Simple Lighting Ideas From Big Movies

Alright, welcome back to another episode. Today I thought we could look at some scenes from a couple of different movies and look at the lighting setups and try and take some educated guesses on how they were shot and lit with some of the behind the scenes footage that we've got as well. These are all totally different movie scenes, but these are some of the lights and techniques that I try and use myself when I can. And I think it's just nice to see people, at the top of their game and try and work out how they did it. Alright, so this first one is from Judas and the Black Messiah, shot by Sean Bobbitt.
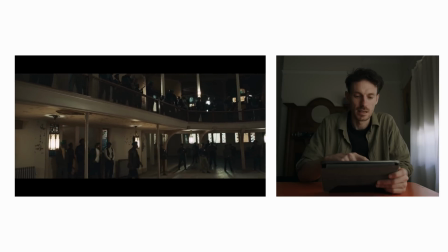So this is the scene. They come into this room.
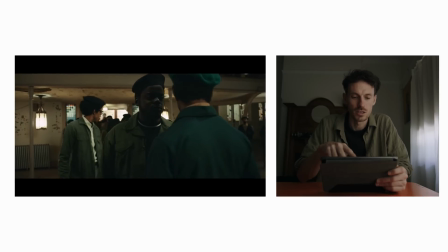There's a conversation, this main conversation.
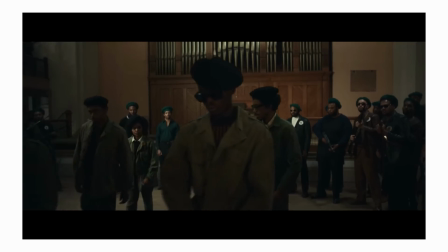Then they leave.
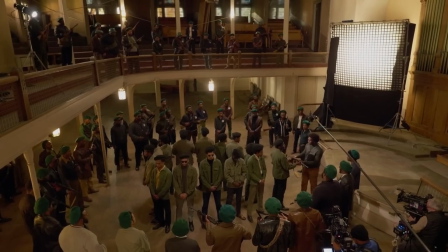There's actually quite a lot of shots in here, but looking through the behind the scenes footage and the lighting setups are actually quite minimal and achievable.
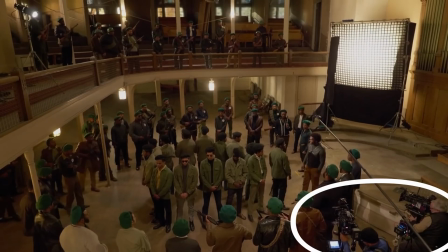It looks like they shot this scene on 2 cameras and it's played out on this side of the line, besides from an insert shot or 2 from some reactions. And those cameras probably do about 7 or 8 different shots from that position on different people and different focal lengths. And we can see this is what looks like an 8x8 frame with something behind it.
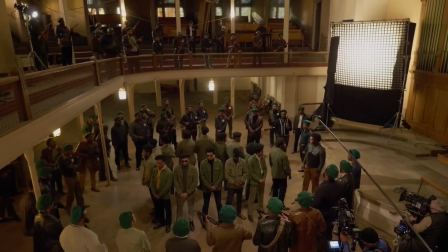I'm not sure what it could be, maybe a HMI, a sky panel or 2. But either way, they've got a grid on it, then this cutter along the bottom to stop the light spilling out and controlling it a bit more. So that light is key lighting him.
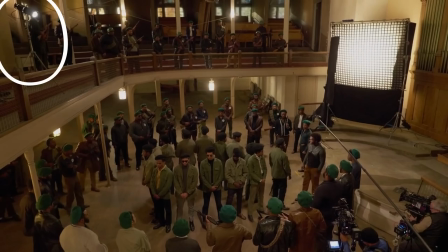Then we have another light up on the balcony, which looks like a Source 4 Leica, and that's backlighting him,
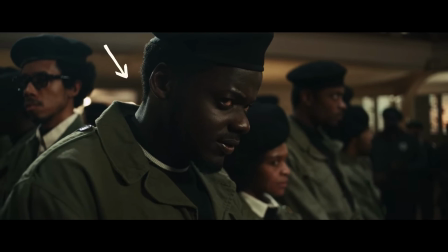but it's also lighting our other character.
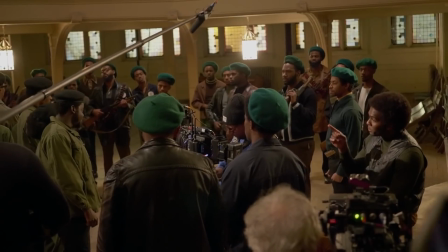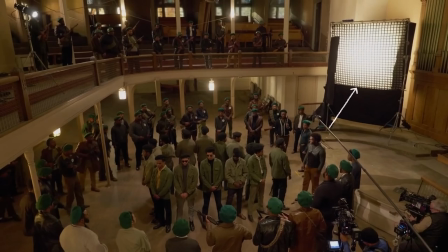And that big 8x8 light is also backlighting our second character. And it's interesting to see how someone like Sean Bobbitt uses that, because I know a lot of people who would think that's quite harsh to have a light like that strong on the balcony just shining down on his face. But in the context of the scene, it works great, especially with the grade as well. And that's just a hard light going straight into that guy.
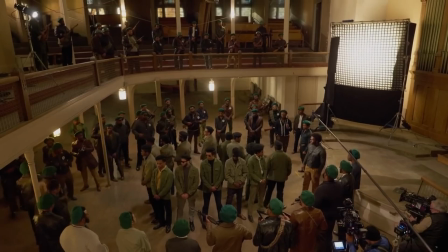There's no diffusion in front of it, and it still looks great. Then at the end of the scene, they walk out and we get this reverse shot, the camera in this position.
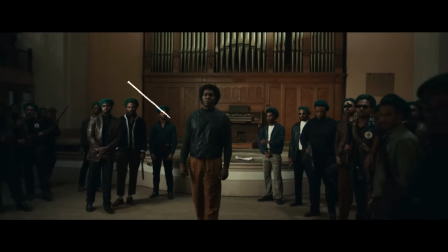And we can see where that light frame would have been. I assume this would have been repurposed and pushed along the side. Maybe up on that balcony, because it's quite high and soft. Then I also assume they would have turned off that Leica light at the top.
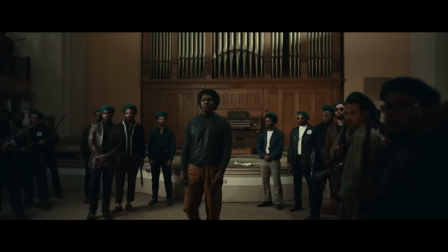So it's just that soft source coming from camera left. So for this whole scene, they're only really doing 2 or 3 different lighting setups. With all of these shots, and that's just good planning, really. This next scene that I chose is from a movie called The Gentleman, shot by Alan Stewart.
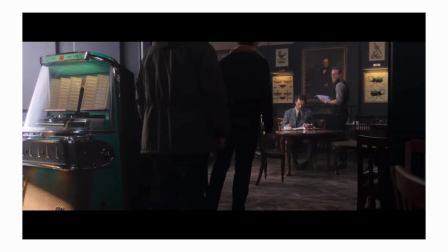So the scene is, there's 2 guys, they come into this room, Matthew McConaughey is sitting at this table, they sit down, there's a conversation had,
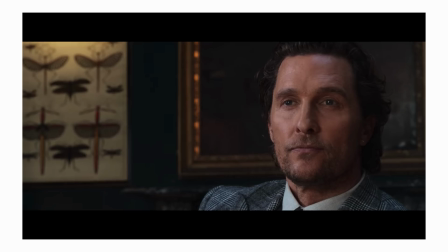he shoots at them, then there's a bit of a fight on the ground and the table goes up in the air.
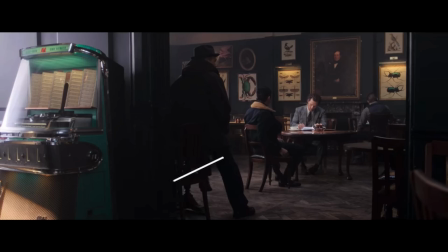So we can see that this scene plays out from this side of the line,
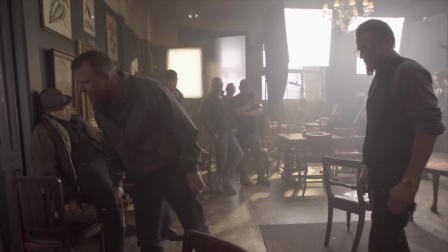and with the behind the scenes footage you can see the light, the wall of light really is coming from that one side,
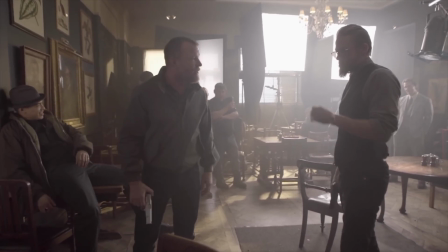and it looks like a bunch of 4x4 frames of diffusion with lights behind them,
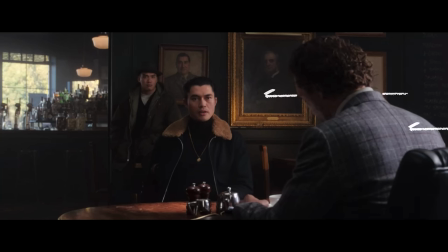and there's cutters in between, sort of shape it for each person but keep it off the walls and control it a little bit more. But what I thought was really interesting about this scene is that they've got this top light above the table shooting down and bouncing up and lighting them.
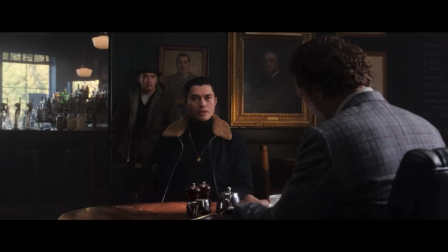And I like to use that quite a lot as well, because I think it just looks really nice having table and then glowing up on their face.
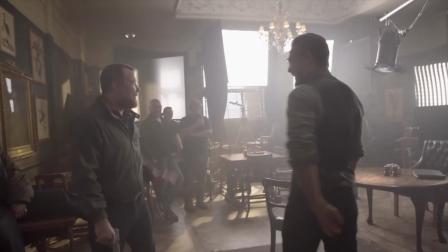But what I think is interesting is that it just looks like a regular tungsten parcan, which is like one of the cheapest lights that you can get.
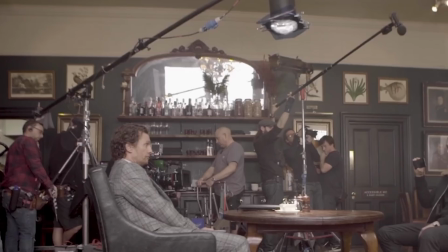And they're so light, it's a little old theatre light, and you can put it on the end of that boom arm, and it looks like they've got a full blue gel on there because it is a tungsten light.
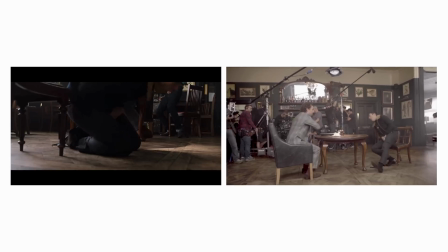And then when the table gets flipped up, you can see that it's still on.
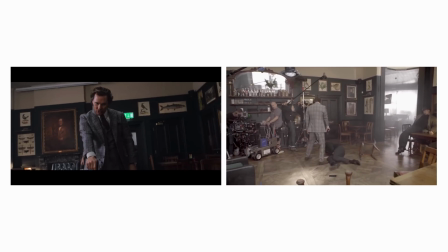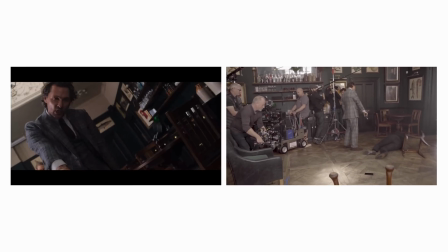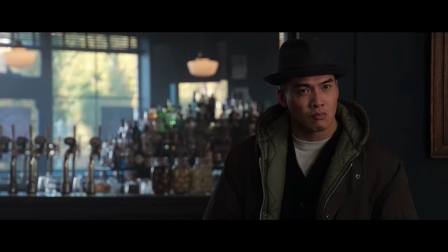Then for these 2 guys here, you can see what's backlighting them is what looks like a big 12x12 frame of,
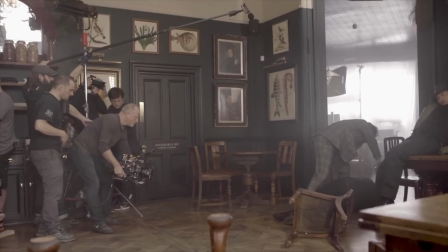full grid or something, and then a light behind that, and that's coming in from that room and giving them that edge light. You could try and use, 2 smaller lights to edge light them, but because there's so much movement with them fighting and moving on the ground, it's better to have a bigger light and push it further back, because you would be constantly moving those lights all the time if you had little lights on stands.
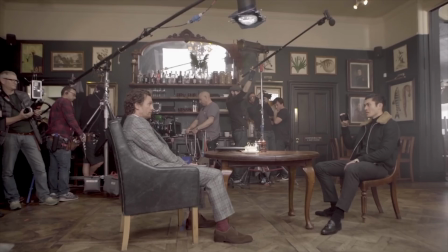So it's better to have a bigger light and just push it further back. There's no negative fill needed on that dark side because there's that green wall there and it's just quite dark. If that was like a white wall, you might have to put, a wall of black material there to add that contrast back into it. But again, that's what's great about having good looking locations, that they do a lot for you.
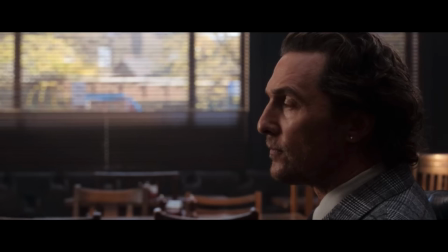And we've also got these two profile shots here, and that's where that wall of light would have been.
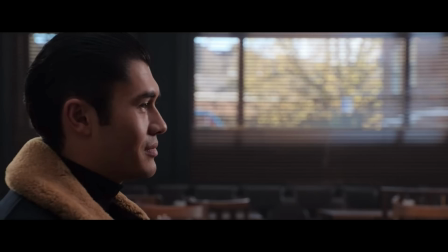So I assume they would have split those lights and moved them either side. That might have been why they had the 4x4 frames, so they could break it up,
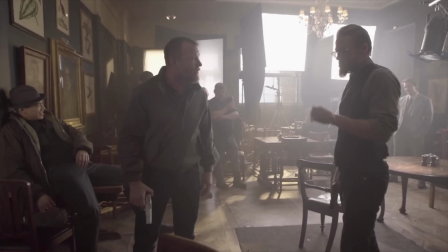and they knowing that they were going to get this shot and put half of them behind him and half of them in front of him.
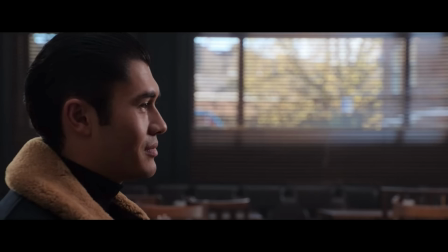So he's getting backlit on the back and then sort of backlit on his front side as well. Does that make sense? Backlit, because it's still coming from behind, but it's lighting his face. Alright, this is just a little scene I thought was interesting from the movie First Man, shot by Linus Sandgren.
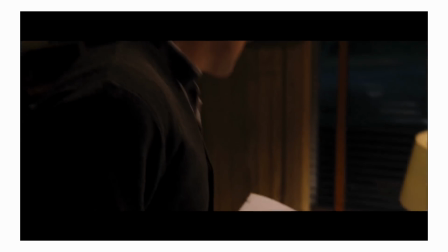I think that's how you say it. It's just a little two-hander conversation, but I think it's interesting how minimal the lighting is.
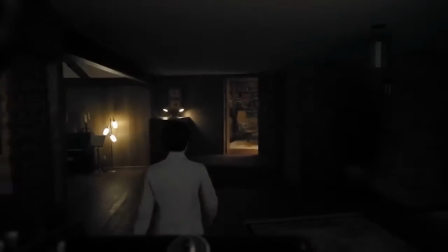So from the behind-the-scenes footage, we can see that she walks in, the camera follows her, but I don't think that actually makes it into the movie.
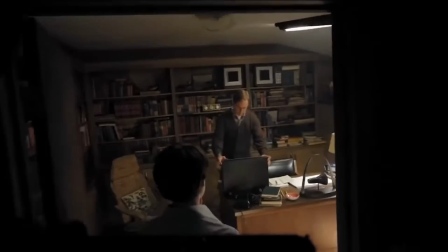Then we can see here how this was lit.
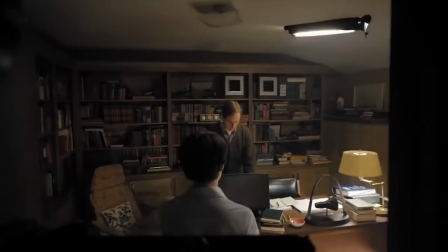They've turned off the house light because that would be too toppy and maybe not bright enough as well and not the right color temperature. And they've put their own light into the ceiling. It's either attached in there or it's taped up there, or that tape's acting like a bit of a cutter, so it's keeping it on them and not spilling too much onto the walls.
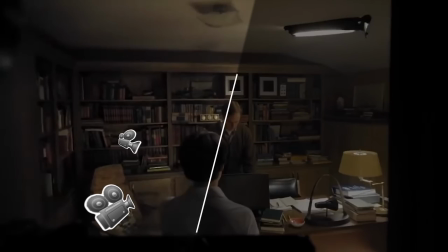And the camera plays on this side of the line for the two shots. And there's not much else going on outside.
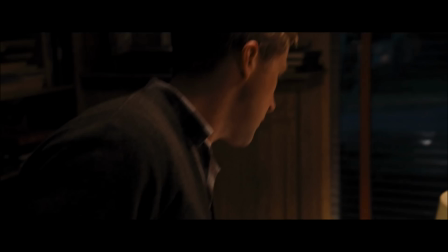There might be a big light out there acting like a bit of a moonlight that we catch every now and then as the camera pans by. But what's also interesting is there's a little light underneath the desk, and that's what's kind of recreating that light that's coming from the lamp, the desk lamp.
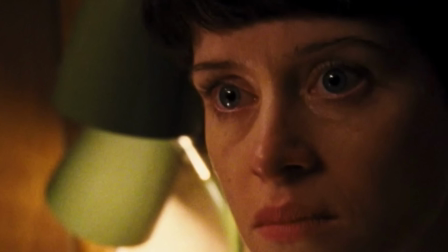But what's great is the light that catches in her eye from that. It really fits the scene quite well, that glow underneath her eye, as she's quite pissed off at him.
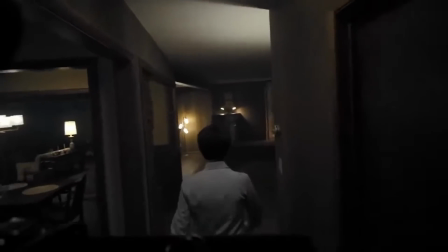It works well. And there's not much else going on in the hallway, it's just practical lamps as she walks down. Yeah, that's it. Alright, cool. I think this stuff is quite helpful for seeing how other filmmakers light scenes and where they put the camera. But let me know if this is something that you guys are interested in as well, because I like to do this stuff myself anyway, and I'll share more of it if you guys are interested in it. Alright, thank you so much for watching, and I'll see you in the next one.